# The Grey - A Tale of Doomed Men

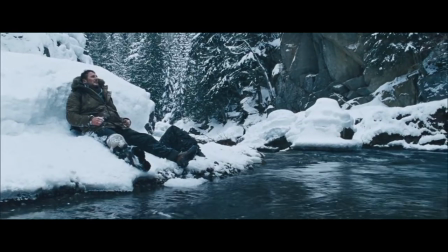to. A scene that has always stood out in my mind is when Otway is yelling at God.
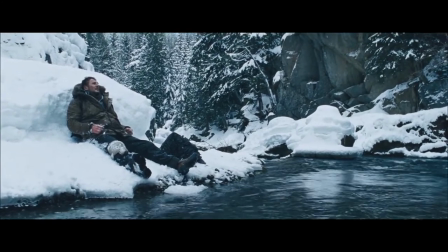Otway is alone now. Everyone he has tried to keep alive is now dead.
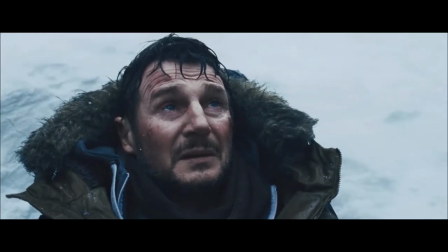After having witnessed such loss, despite having done everything to keep them alive, Otway questions why God would let such a thing happen.
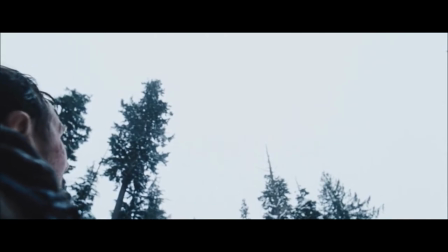He yells for God to do something, to prove his existence, and in itself his own reason for existing despite having suffered such a loss.
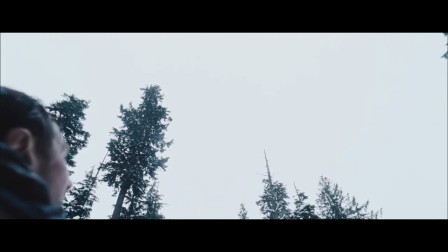Fuck faith! Earn it! Show me something real!
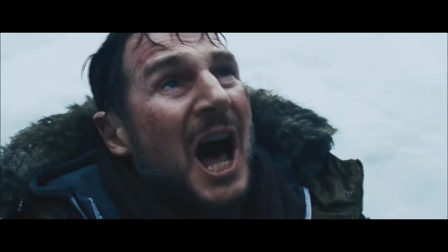I need it now! Not later! Now!
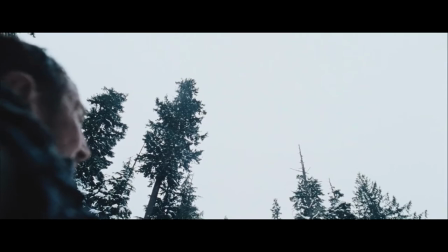Show me and I'll believe in you till the day I die!
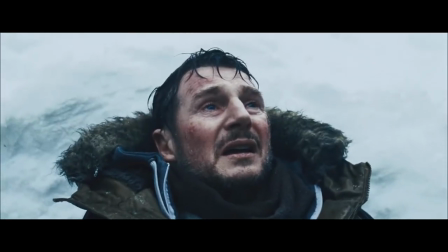But eventually Awe realizes the only reason, the only force that is going to keep him alive is himself.
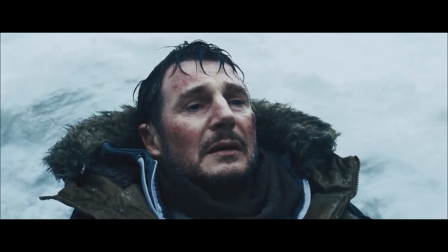The meaning of his existence, his survival, is not about faith or tasks or accomplishments,
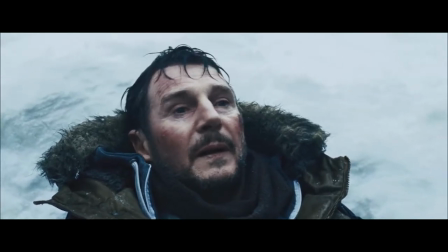but by making his life matter to himself, even if only for the briefest of moments.
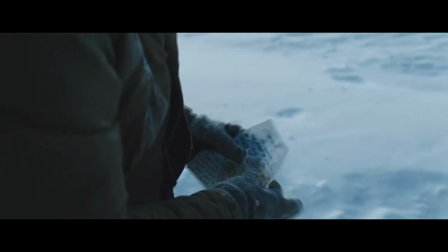The film also provides a false sense of hope for the audience, constantly toying with the viewers' emotions as these men begin to get picked off.
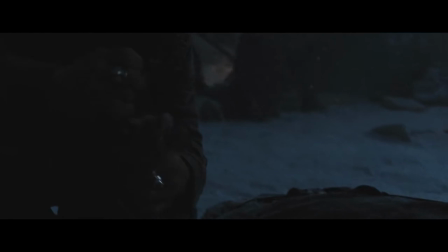Whether it was the watch with the locator, the tagged trees of a former logging operation,
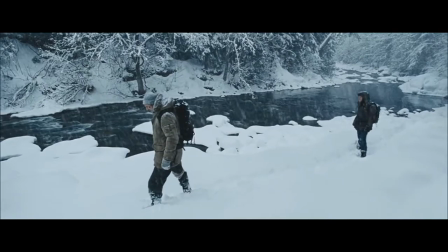or the hope that there would be a way station along the river each of these supposed hopes turns out
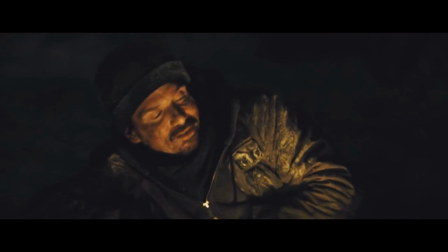to be a false end but as to make sure that the journey wasn't a complete downer throughout the
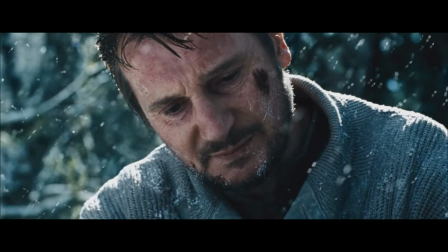way director Joe Carnahan slips in these elements of false hope a thought that there may be a chance for survival but in the end all roads
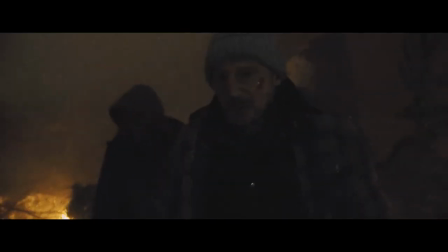lead to the same gruesome end interweaving narrative this is a more of a focus on the editing and the way the film thematically blends moments from the
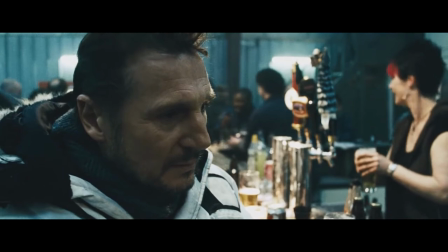past present and future together at the beginning of the film we have constant flashbacks to Otway lying in bed with his wife.
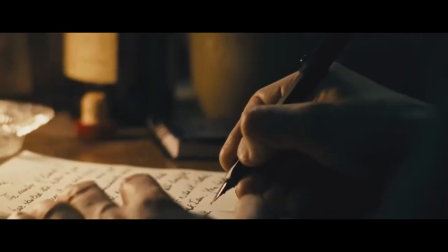Otway hangs on to these memories and talks about them in letters,
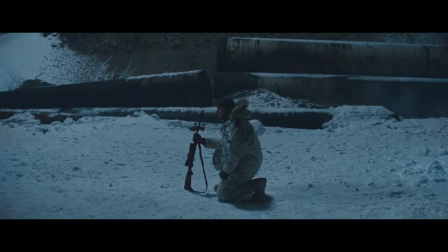which is a nifty way of both addressing his fleeting hope in life as well as shrouding the fact that his wife is in fact dead.
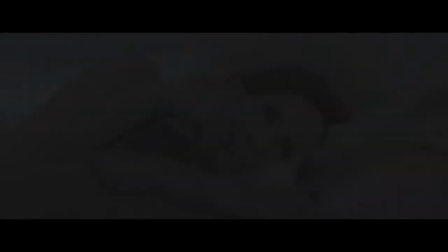The memory of her is what he clings to and even uses to hide from the world. One of the best shots of the film is right after the plane crash happens when we return to the memory
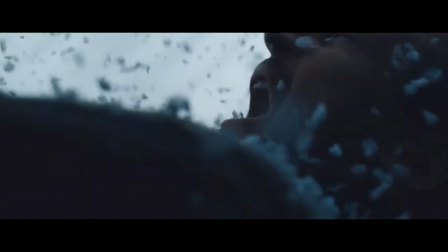only to see Otway being literally ripped from the memory back to reality. This is done again with Talget's death as mentioned before.
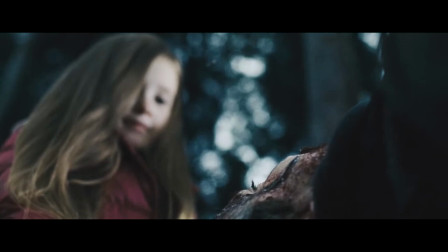The memory of his daughter was what was keeping him going, and while he lies dying, being ravaged by wolves,
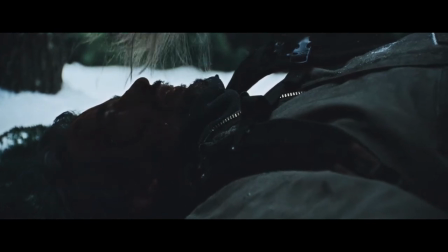he slips away to a reality where he has found her, his hope still alive even as his spirit slowly fades away.
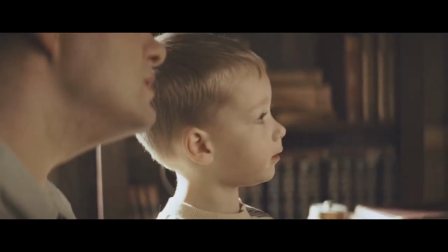Another memory of Otway's that we repeatedly go back to is that of his father and the poem that he wrote.
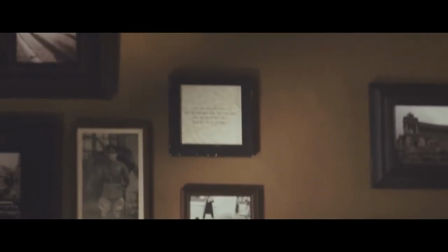The poem is one of few, if that the only good memory Otway has of his father,
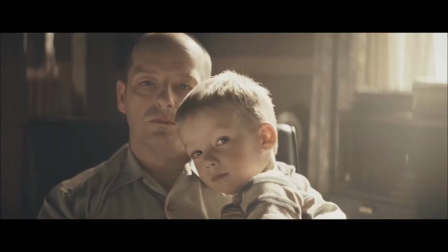but it once again revolves around the aspect of life and its purpose, and how we as man should question it by questioning ourselves.
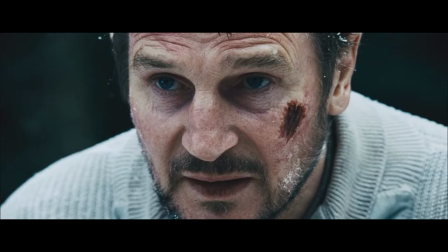What might seem to some as a simple and possibly war call-esque poem is actually a call to fight for yourself,
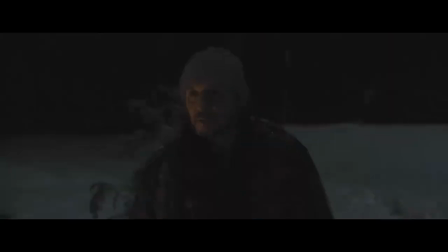to fight for your meeting, to fight to find a purpose. Something I'll also talk very briefly about is how the wolves are portrayed. You never fully see them in the film. Either they are a distance away, shrouded by trees or the snow or other elements, are though never fully displayed on screen. This adds an extra element of horror and supernatural like tone to the wolves. The film embellishes them as more than just wild animals, but almost like legends.
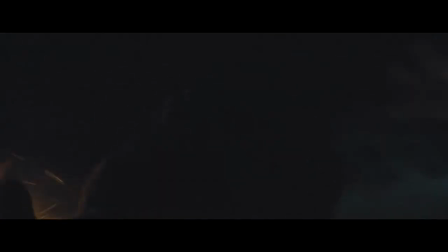They are the guardians of the land that Otway and his company are in. They are defending their land from these foreign invaders, going to extreme lengths to do so.
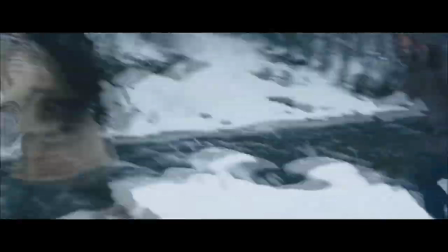The wolves are just another representation of the doom that inhabits this area that they have crashed in.
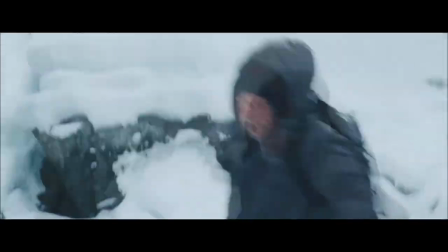They are another obstacle, another barrier in the way of keeping one's hope during this journey.
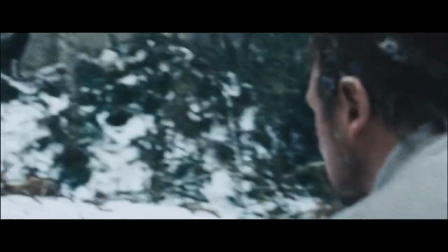And I believe that Carnahan did a fantastic job with these animals and their portrayal in the
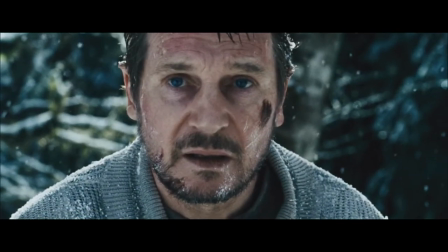film as more of a supernatural entity rather than an animal. The ending. Before I begin, I'll take this little note from the trivia I found about the movie on IMDb.
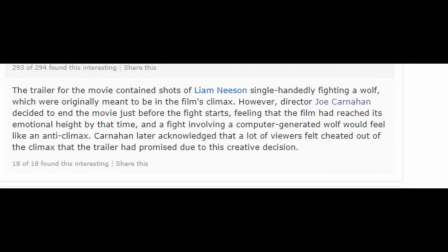The trailer for the movie contained shots of Liam Neeson single-handedly fighting a wolf, which were originally meant to be in the film's climax.